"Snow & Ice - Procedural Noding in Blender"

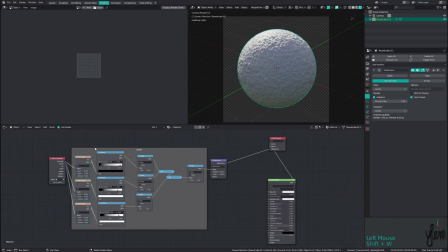4:04 You can also box select a row or column of nodes, press Ctrl W, and go down to Align Nodes. You can also use Ctrl equals, however my hand is already next to W, so I just use that.
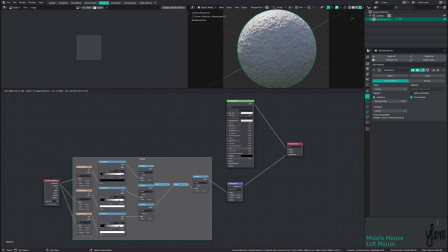4:15 Alright, so now we got our general shape for the snow, however it's looking a bit too much like plastic.
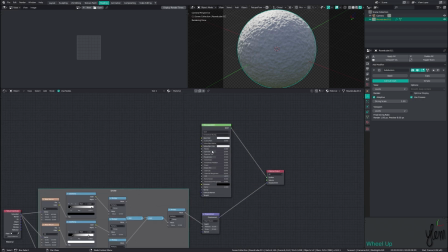4:20 So first thing I'm going to do is increase the roughness a bit so it doesn't look too much like wet snow. I found 0.6 to work well. Then we're going to enable subsurf, so that's going to allow the light to scatter off the individual flakes and give us a more realistic look. So right now this is looking a bit pinkish, like a ball of skin or flesh or something, even though we have white set as our subsurface color.
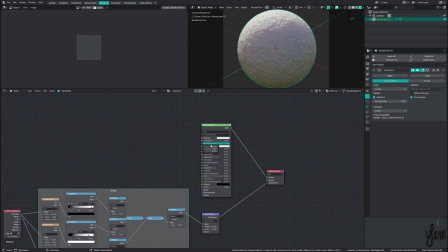4:38 This is because the radius is how the light scatters throughout the object, and you can see it's a purple, which signifies a vector of an XYZ value, but it's essentially an RGB. Right now, you can see we have way more red than green or blue, which gives us that pinkish color. You can set them manually, or you can use a RGB node. and set this to the color we want.
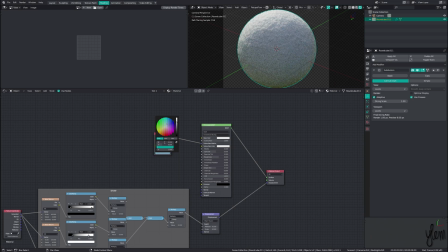4:57 I found about a 0.2, 0.35, and a 0.5 to look nice. However, feel free to use whatever colors you like, lower the saturation if it's too blue for you. Again, it's just a matter of tweaking and experimenting to find what you like. Once we've got it tweaked and set up how we like, I'm going to turn off subsurface scattering for now because it can really slow down the viewport.
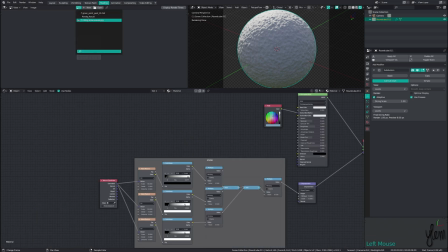5:16 We're almost done with the snow, but there's one more thing I want to add.
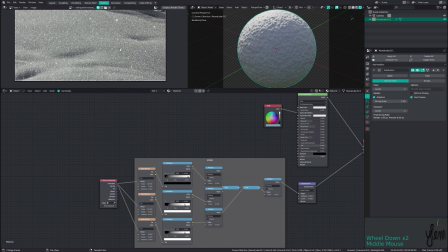5:19 While I was looking at reference, I noticed there's like sort of a shimmer, sparkly effect of the snow as the flakes line up with the light sources and reflect it.
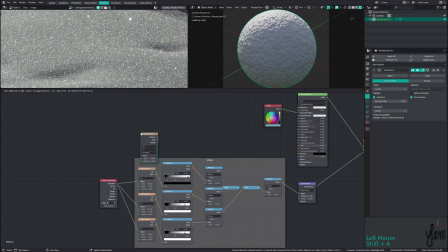5:27 To add this, we're going to use a voronoi texture and set it to n-sphere radius. We're going to crank the scale way up. I found like between 4 and 600 works nicely.
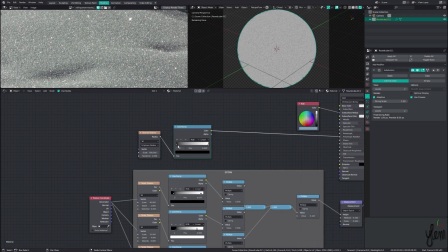5:35 Now we're going to plug this into a color ramp node, the handle squashed way in to give us that sparkle pattern we're looking for.
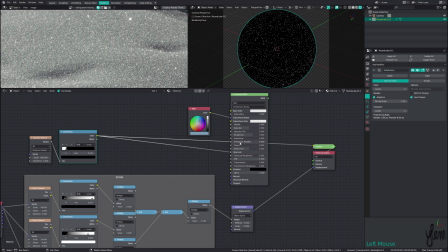5:42 We can then plug this into the clearcoat input on the principal shader to give us a little bit of extra reflection, emulating the snowflakes.
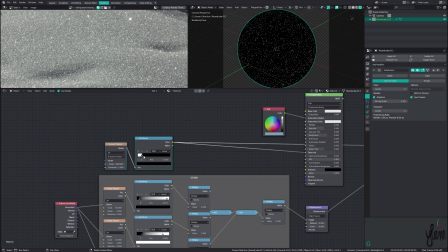5:48 It's a subtle touch, but it's the little things that really help with the realism. Speaking of realism, right now this is just a static mask, but as the camera moves around, the angle of incidence will change,
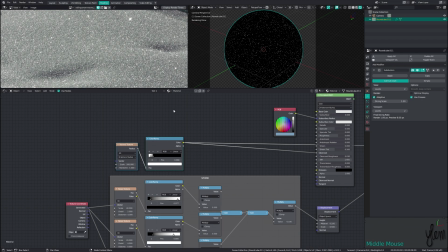5:58 which means our reflective bits should be jumping around. Now we can achieve this by changing the texture to 4D, which will give us a W value, or evolution over time value we can play with to give us that shimmer. Now we could just keyframe this to animate over time, but I want to use a driver in this case.
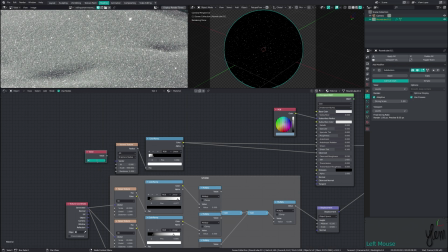6:14 A driver is basically a small snippet of Python code that will give us a value. One way to add a driver is to just use the pound sign, then type a simple code. For example, we could use frame divided by 10, which will take the frame we're at in the animation, divided by 10, and output that value. In this case, I want to use the location of the camera, since as that changes, the snow shimmer should dance around.
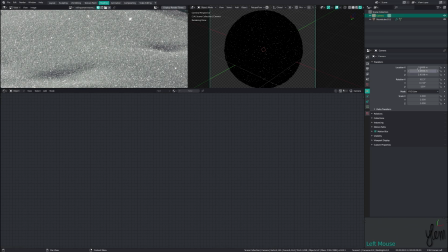6:33 An easy way to do this is to go over to the camera's object settings tab, right-click the camera's X location, and select copy as driver.
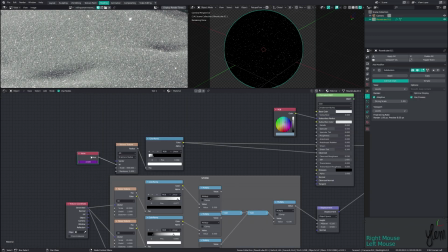6:40 Then we can right-click and paste as driver into the value node. Now as the camera moves on the x-axis, W will become whatever that value is.
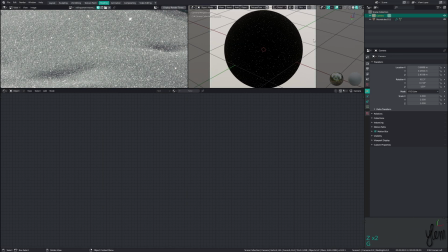6:48 We want to use all three axes though, so we will right-click and select edit driver, then add two more variables.
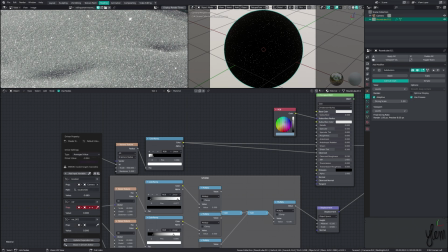6:54 We can hover over the input field with camera, press Ctrl+C to copy, then hover over the other two variables and press Ctrl+V to paste. We'll do the same for the path. This shortcut can be used anywhere in Blender and it's a very handy shortcut. You can also press backspace to reset any value to its default. By default, it's set to average, so it's going to average through three variables.
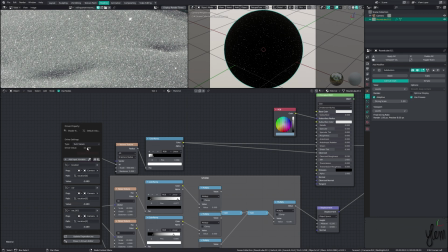7:13 However, we want this set to sum, so we have a constant linear motion as the camera moves. Right now, all three variables are the same. They are the X value of the camera's location. So we're going to change the second and third variable to 1 and 2 respectively. So that corresponds to the Y and Z axis.
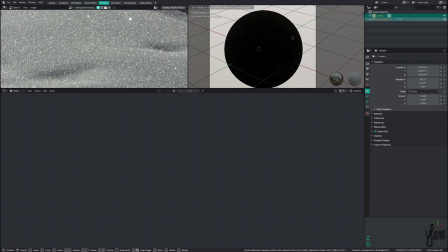7:29 If I switch over to Eevee, you'll see as the camera moves, the sparkling will dance around and get the effect we're looking for.
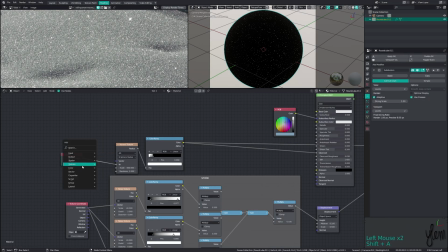7:36 But the effect looks a little too strong right now, so we're going to add in a math multiply and multiply it by 0.1 to bring that value down a bit. So now that we got our snow material pretty much done, we need the ice material which will show through beneath the snow in the cracks.
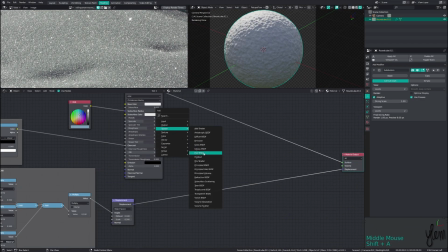7:47 Now we could just use a glass material, however I'm going to be using a pre-made node group I have.
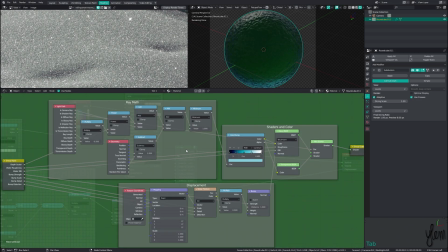7:52 Taking a look inside, you can see it's not too complicated. Basically it's just taking the camera and shadow ray information and performing some maths on those along with the ray length info, which we run through a color ramp node with the colors we want. What this is basically doing is taking the rays that enter the material and giving them a color based on the depth they travel, starting from the right side of the color ramp moving to the left.